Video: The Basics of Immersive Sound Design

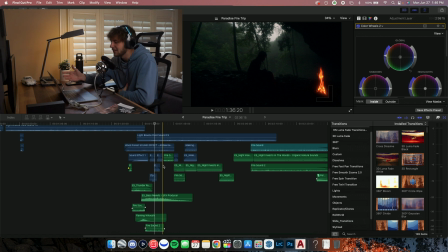4:35 Okay, so in this little section, y'all saw that there was a lot happening there. We had multiple different sounds just compiled all together, but it works. It definitely, it looks more complex on the timeline, but it actually is very, organized and ends up giving a really nice result. Right now, I'm going to focus on the atmospheric sounds.
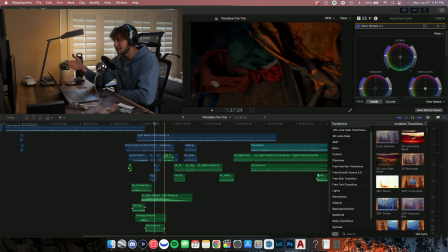4:55 So I started off with a light breeze, because that's always a go-to for me, is a light breeze. It adds almost like a white noise to your clip as just a good baseline fundamental for all your sounds to go on top of that.
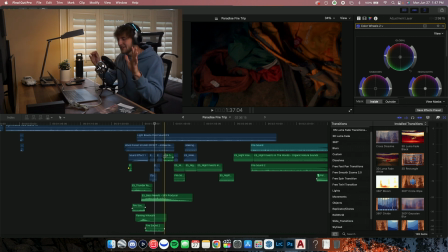5:10 And you would be surprised, like, I'm telling you, just find a good light breeze sound effect, put it in there, and you'll see exactly what I'm talking about. It layers it just perfectly. After this, at least in this section, we've got the wood forest sound effect. It's got like a little bit of, honestly, like wind with trees and whatnot,
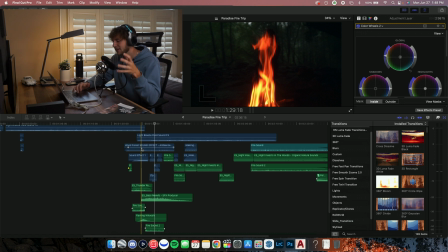5:29 and some bugs, and it's very ambient, and that's what I like. So I compiled that with, the light breeze, and those just combine perfectly.
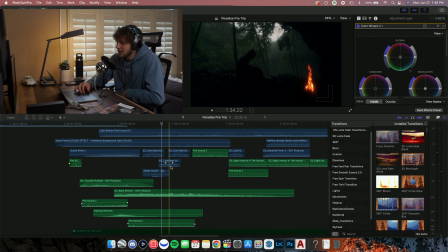5:38 We'll get back to more of the like specific sounds in a minute. Down here below those, though, we have a thunder rumble.
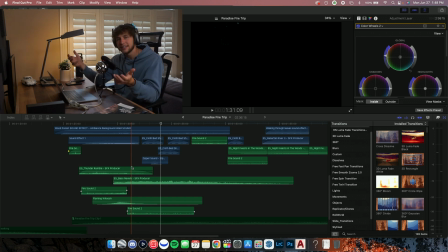5:45 So that was the reason I implemented that, is because it was a very rainy day, and that was the message I wanted to communicate to the audience. Is we were out there in the rain, we were capturing this really cool atmosphere to the whole video, and it just looked really cool.
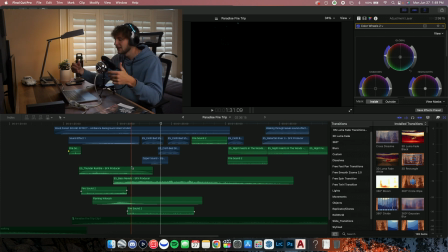6:01 And we experienced rain, we experienced thunder. So like, while I was filming, I took note of that. I mean, it's pretty easy to recognize the thunder while we're filming. And I was like, okay, this needs to be implemented in the video somewhere. And I implemented it somewhere else in the video as well, just to keep that throughout the video.
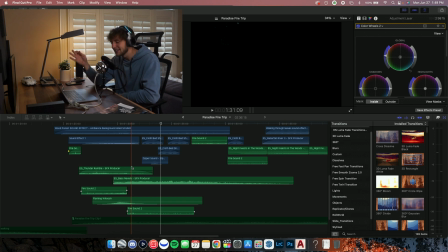6:18 And it just, something about thunder just really is so nice in a video.
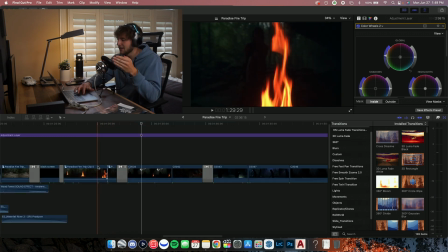6:22 And then we've got our fire. So we've got the first shot of the fire that comes right next to, like the camera pans right next to the fire. And then we have this shot right here where the fire's a little further away. So I had to use two different fire sound effects for that, so that they didn't sound oddly familiar.
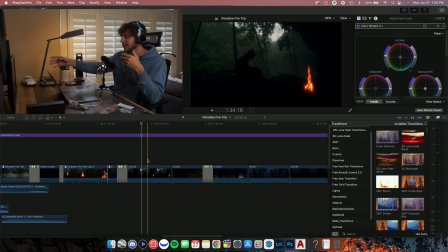6:41 One's a little more far away and one's close up. And if you don't have two sound effects to work with, you can always change the volume of them, maybe muffle one, and just play around with it. Get the distance and setting, because you don't want a far away fire to sound like it's right next to you, unless that's what you're going for.
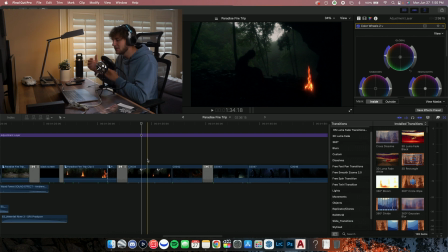6:59 So it's all about just how you play with it and what you want your audience to recognize. Okay, so this is important. Whether you're using music or not, there needs to be sound effects. If you have music, use sound effects. I can't stress this enough. And quite honestly, I did this for far too long, and that's why I'm like really getting on this, is y'all have to use sound effects with music. It's just, you're missing out on so much in that video. Now, you want to think as sound effects and music as a team. You got the sounds, which are providing your, location immersion, and some. We'll get to that in a little bit. And then you got the music, which is adding your emotion. And those together are just going to go boom and just make you feel right there where you're supposed to be in your film.
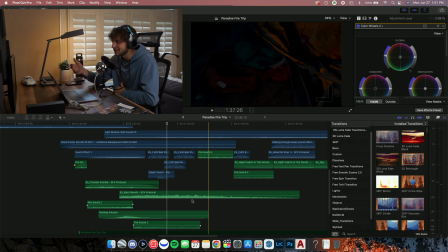7:43 So now that I've played the clip with only sound effects, I'm going to mute all the sound effects, and we're going to listen to it with just the music, so y'all can hear the difference between adding sound effects, only sound effects, and adding only music.
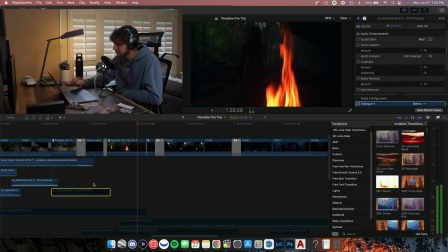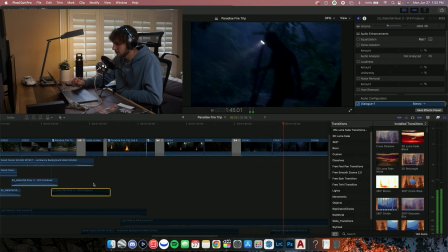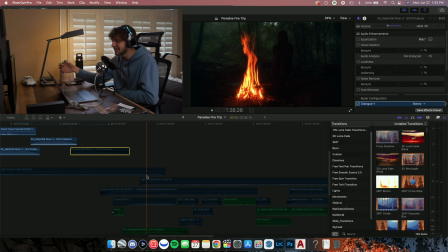8:25 Okay, so you can see that it is just not the same. I mean, the music's cool. You still get the emotional aspect of everything, but you're just not there, and you're definitely just watching something on your screen, and you don't feel like anything else is involved. Okay, so back to the idea of teamwork. That is what we're going to focus on now.
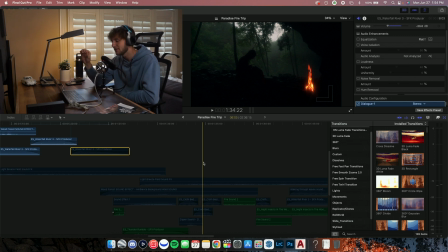8:44 I'm going to unmute all the sound effects, and we're going to play it with music and sound effects, so y'all can experience the teamwork involved in the emotional aspect and the present, atmospheric, immersive aspect.
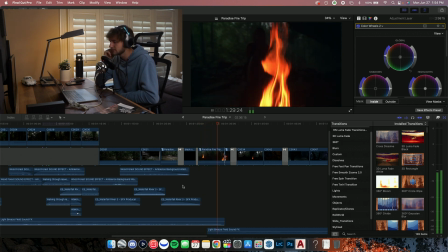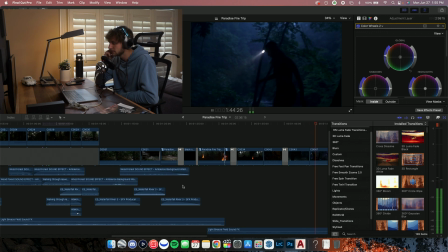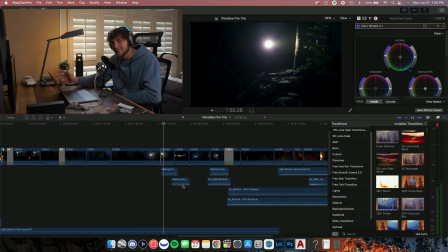9:27 Okay, so what do you think? I would say that's a big difference. You can hear both going on. You feel like you're there. It just levels up the video so much.
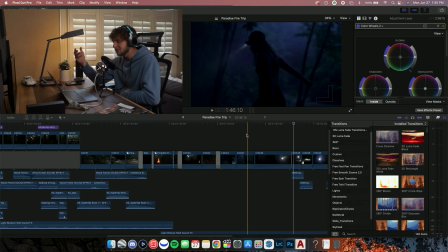9:37 But as always, depending on what your project is, what you want the viewer to experience, do what you need. But I will say, using them both together is a magical thing. You kind of want to go beyond just the sounds that you hear in the environment. Your environment sounds are the ones that I just went over. Breezes, your basic just atmospheric sounds that you're obviously going to hear in a field. I like to call it the sixth sense sounds. The only reason I've named it that is because I have no other way to describe this, but essentially the sounds that do more than just put your character in an environment, whether that's like a whoosh, like a whoosh, you know, something like a whoosh doesn't really happen when you like you don't hear any, but that's like another sound that you can add to it that's going to just make it more and more immersive, and like almost you can almost make your audience believe that actually happened. But to lay it out, basically it's focusing on the message that you want from your shot and picking a sound that will add to that wouldn't necessarily be expected from that. And that ties it in right there. The sixth sense. It brings your clip home, but nobody really knows what's going on there, like what happened.
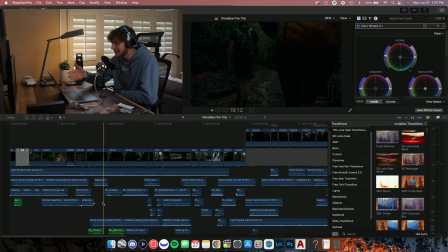10:51 They just know it was dialed in. Okay, so for this example, I want y'all to listen to this next clip. Listen for the breathing sound. There's just like a single like exhale.
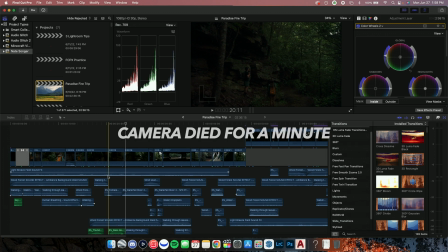11:05 So that's the sixth sense I'm talking about, is representing more with your sounds than just what you would think would be there. I used the exhale to represent that they're taking a break, and this was a stagnant shot I got of them while all the other ones were moving.
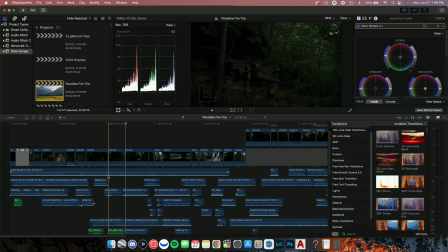11:21 So the stagnant shot, you know, it's going to stand out. And if you just play the stagnant shot, it's going to be like, so I guess they took a break or something. But when you have the breath, it's like, okay, they're taking a breather and then they're moving on. It just tells the story so much better than without a breath. All right. And then I got one more example. This one's by my friend Grant. Grant is a very seasoned sound designer. He's been messing around with this for quite a while now. But this clip was essentially him messing around, practicing sound designs, and ended up with this.
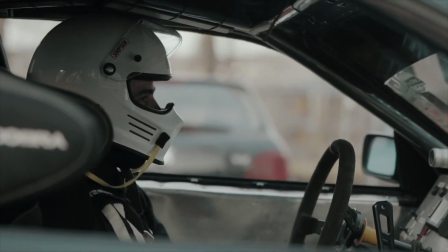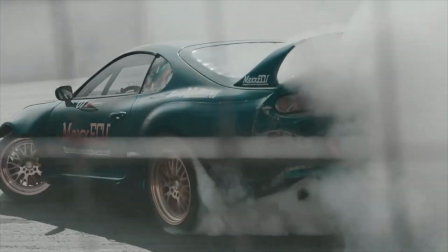So there's a lot happening here. So I don't actually know what sound design Grant layered on here, but I'm just going to kind of analyze it with my ears and go from there. So we've definitely got like a basic car revving sound that just, it works well in like a drift. The only reason I assume it wasn't actually a drifting sound is because you can't hear the tires. Could be wrong about that, but it does sound like a rev. This sound is providing us with the main like engine exhaust noise that we can hear throughout the clip. That's really the baseline of what's happening here. Now there's one sound I want y'all to focus on here that's really like stealing the show, and it's like an electronic static charge. I think that's what it sounds like to me. And you can really hear this when the car slows down, like it speed ramps down, and then it gets like muffled and quiet for a second.